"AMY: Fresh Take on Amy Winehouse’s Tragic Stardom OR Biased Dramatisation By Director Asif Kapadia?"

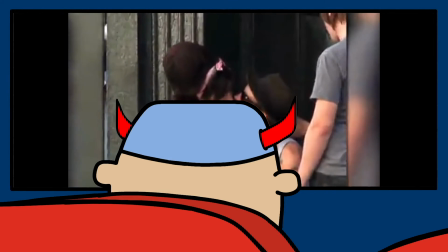4:07 If I were to play devil's advocate, which is important to do when watching a documentary, I'd say you may well be able to edit the film to portray Blake as an unfortunate victim of fame and drug
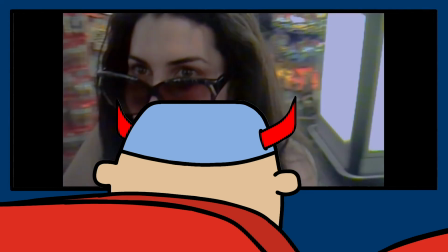4:15 abuse and demonise Amy by doing things like putting Amy in slow motion with negative things said about her in a carefully selected voiceover. To me, it's interesting because in a way the director has become part of the story without meaning to or even being in the film.
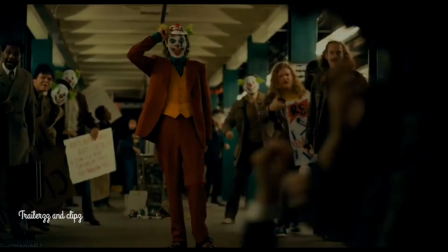4:27 He's showing people who manipulate each other and use each other whilst perhaps doing that himself, which is ironically often the case in documentary and arguably unavoidable.
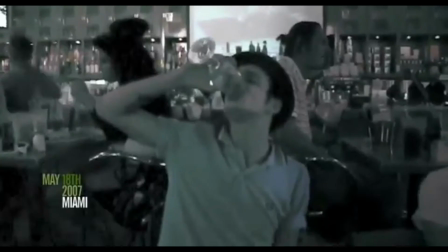4:35 Blake is portrayed as a source of evil which has poisoned Amy's life, and this narrative is really enforced through the types of shots used of him.
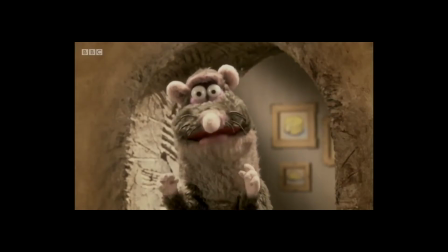4:41 I do wonder if the portrayal of their relationship is 100% accurate. The dad is also purposely portrayed as a leech,
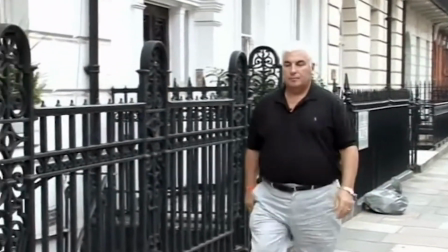4:47 shown only really coming into the picture once she got big. The stuff he did in St. Lucia with
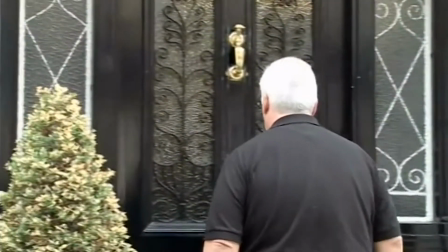4:52 the TV crew following him for his own TV show makes you appalled at him as a dad.
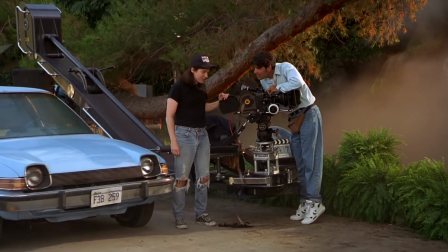4:56 But again, there must be hours of footage of him with Amy across multiple years, and it's edited in a way to show him as a bad force.
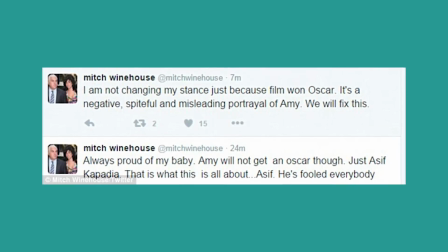5:03 It turns out that Amy's dad Mitch didn't actually like the final documentary, Amy.
It's a very agenda-driven film.
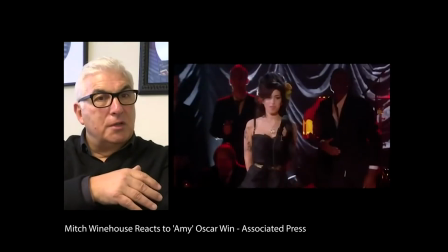5:10 It's incredibly biased, and it's manipulative.
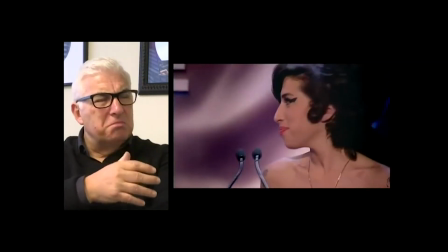5:16 One of the things that Asif says is, he's made this film so that he can
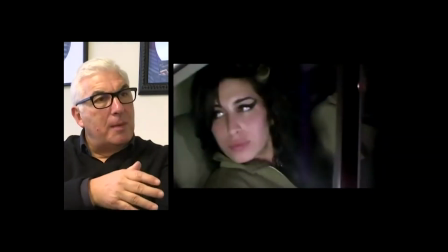5:24 show how the media and the paparazzi and the press exploited Amy.
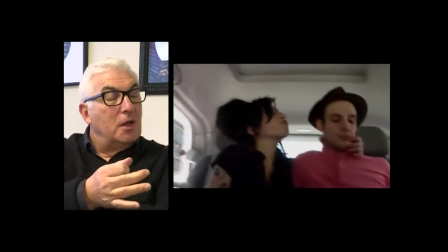5:28 Well, this guy has just won a BAFTA, a Grammy, an Oscar, and if he could, he'd probably win the Victoria Cross as well.
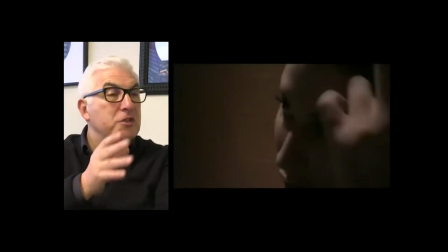5:37 So nobody has exploited Amy more than Asif Kapadia.
In response to Mitch's criticism,
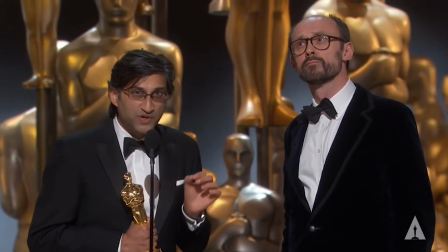5:43 director Asif said they interviewed over 100 people and all the stories led to what was portrayed on the screen in the final documentary.
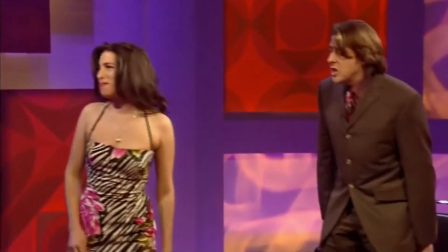5:50 The director Asif wants to show Amy as a free spirit. He shows an interview with her on the Jonathan Ross show when she says elocution lessons failed, and Ross describes her as being nicely common.
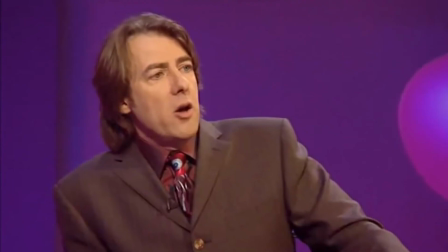5:59 The director wants to show these sweet things to then show how other influences took advantage of her and destroyed that free spirit. The point Asif made earlier about the importance of seeing home footage of Amy is key to the way he portrays her. This, mixed with extensive foreshadowing, mostly on the part of Amy, really builds a feeling of impending doom for the audience, who almost certainly know that she dies at the end of the film. For example,
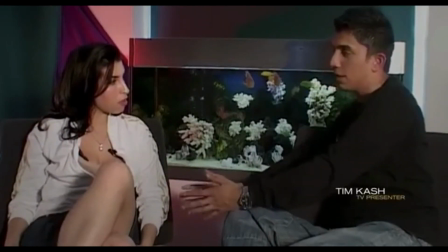6:20 the interview by the big fish tank, where the interviewer explains that she's now essentially hot property for the press, and then Amy says she's not bothered about wanting to be famous.
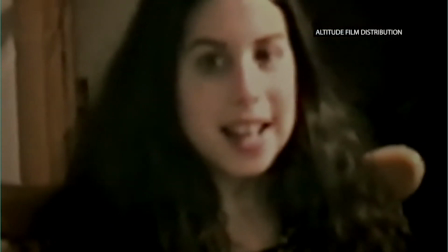6:27 I feel like the director assumes viewers will at least know the basics of her story, so he's carefully edited it so the audience sees that she almost tragically predicted her own future and pities her.
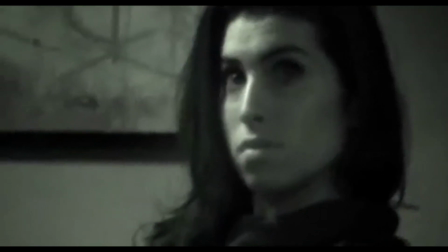6:36 I don't think I'm going to be at all famous. I don't think I could handle it.
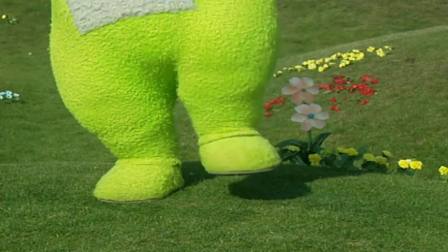6:44 I'd probably go mad, you know what I mean? I would go mad.
On the surface, the documentary seems well balanced, and just tells the story of Amy's career as it happened.
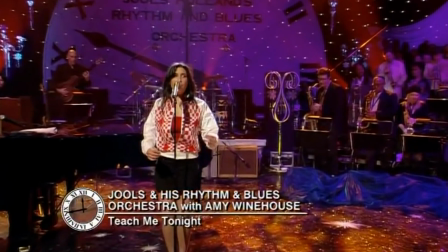6:52 Even after what I said about the director's intentions, I do think that it's very tragic what happened to her.
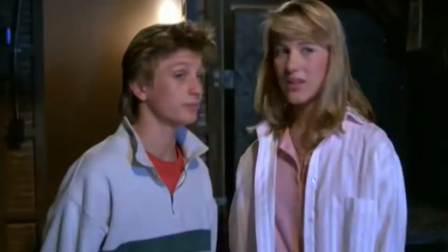6:57 So I do agree with the narrative the documentary is showing. But you have to bear in mind that they condensed 10 years into 2 hours, so they still tell a very particular story.
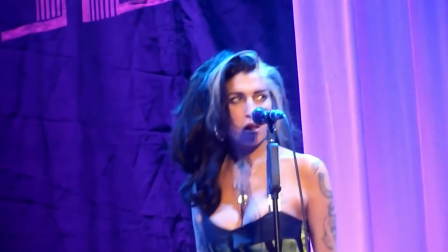7:05 I really like the final act.
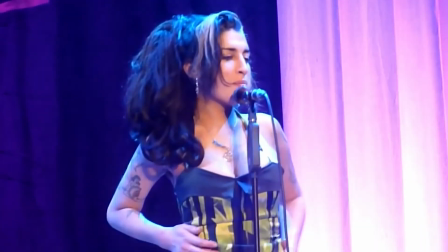7:07 Watching in hindsight as Amy is forced to perform to massive audiences whilst clearly completely out of it as the world laughs is now incredibly sad.
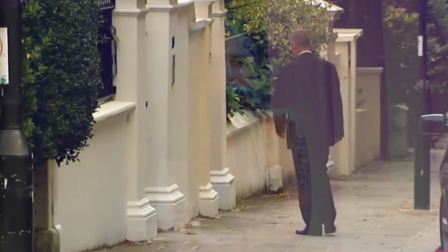7:14 I feel like Amy's death was handled well in the film.
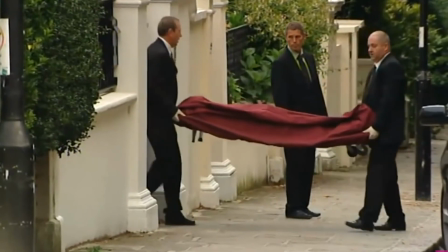7:17 I think showing her body being carried out was powerful and created a very raw feeling with all romanticized feelings of a celebrity completely removed.
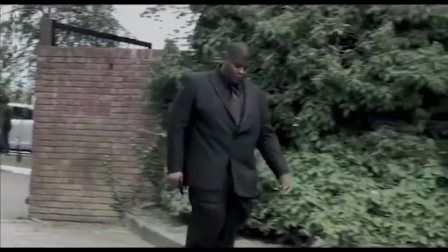7:24 At the end of the film, they explained what happened on the day she died, showed her funeral, and then the film ended, leaving the audience to decide in their own minds what her legacy is,
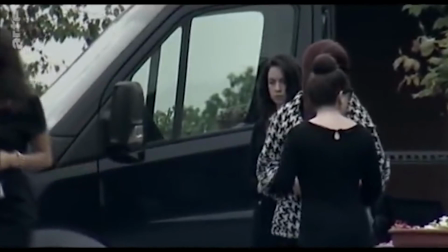7:32 even though the director has portrayed her legacy in a certain way throughout the film. Due to this documentary though, my view on her has changed massively.
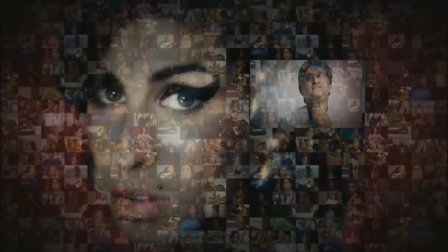7:39 Since watching, I've been listening to her music, and I genuinely do have a different outlook on who she was.
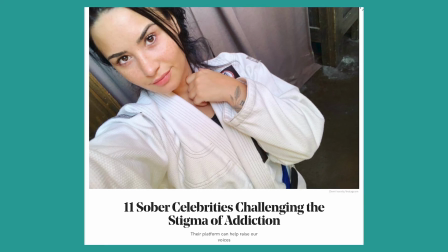7:43 I'm sure a lot of other people also feel this way, and it's important to highlight the shift in attitudes people now have of celebrities with drug problems, when compared to when Amy was alive.
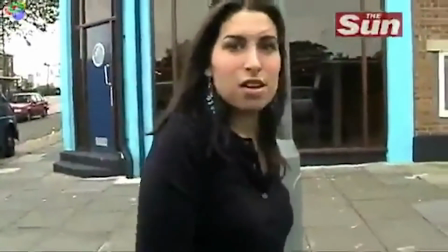7:52 And I think this has really helped with people perceiving her in a more human way. I do believe the director created a sort of dramatization of her life in the way he edited the film, but this isn't necessarily a criticism, as it evidently has an important message. Those elements of bias that I discussed do play around in my mind, but maybe those elements are important because they've helped me to see Amy as someone other than I previously thought I knew.
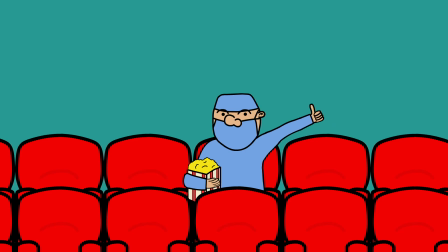8:11 If I was to rate this film, I'd give it a nice out of 10.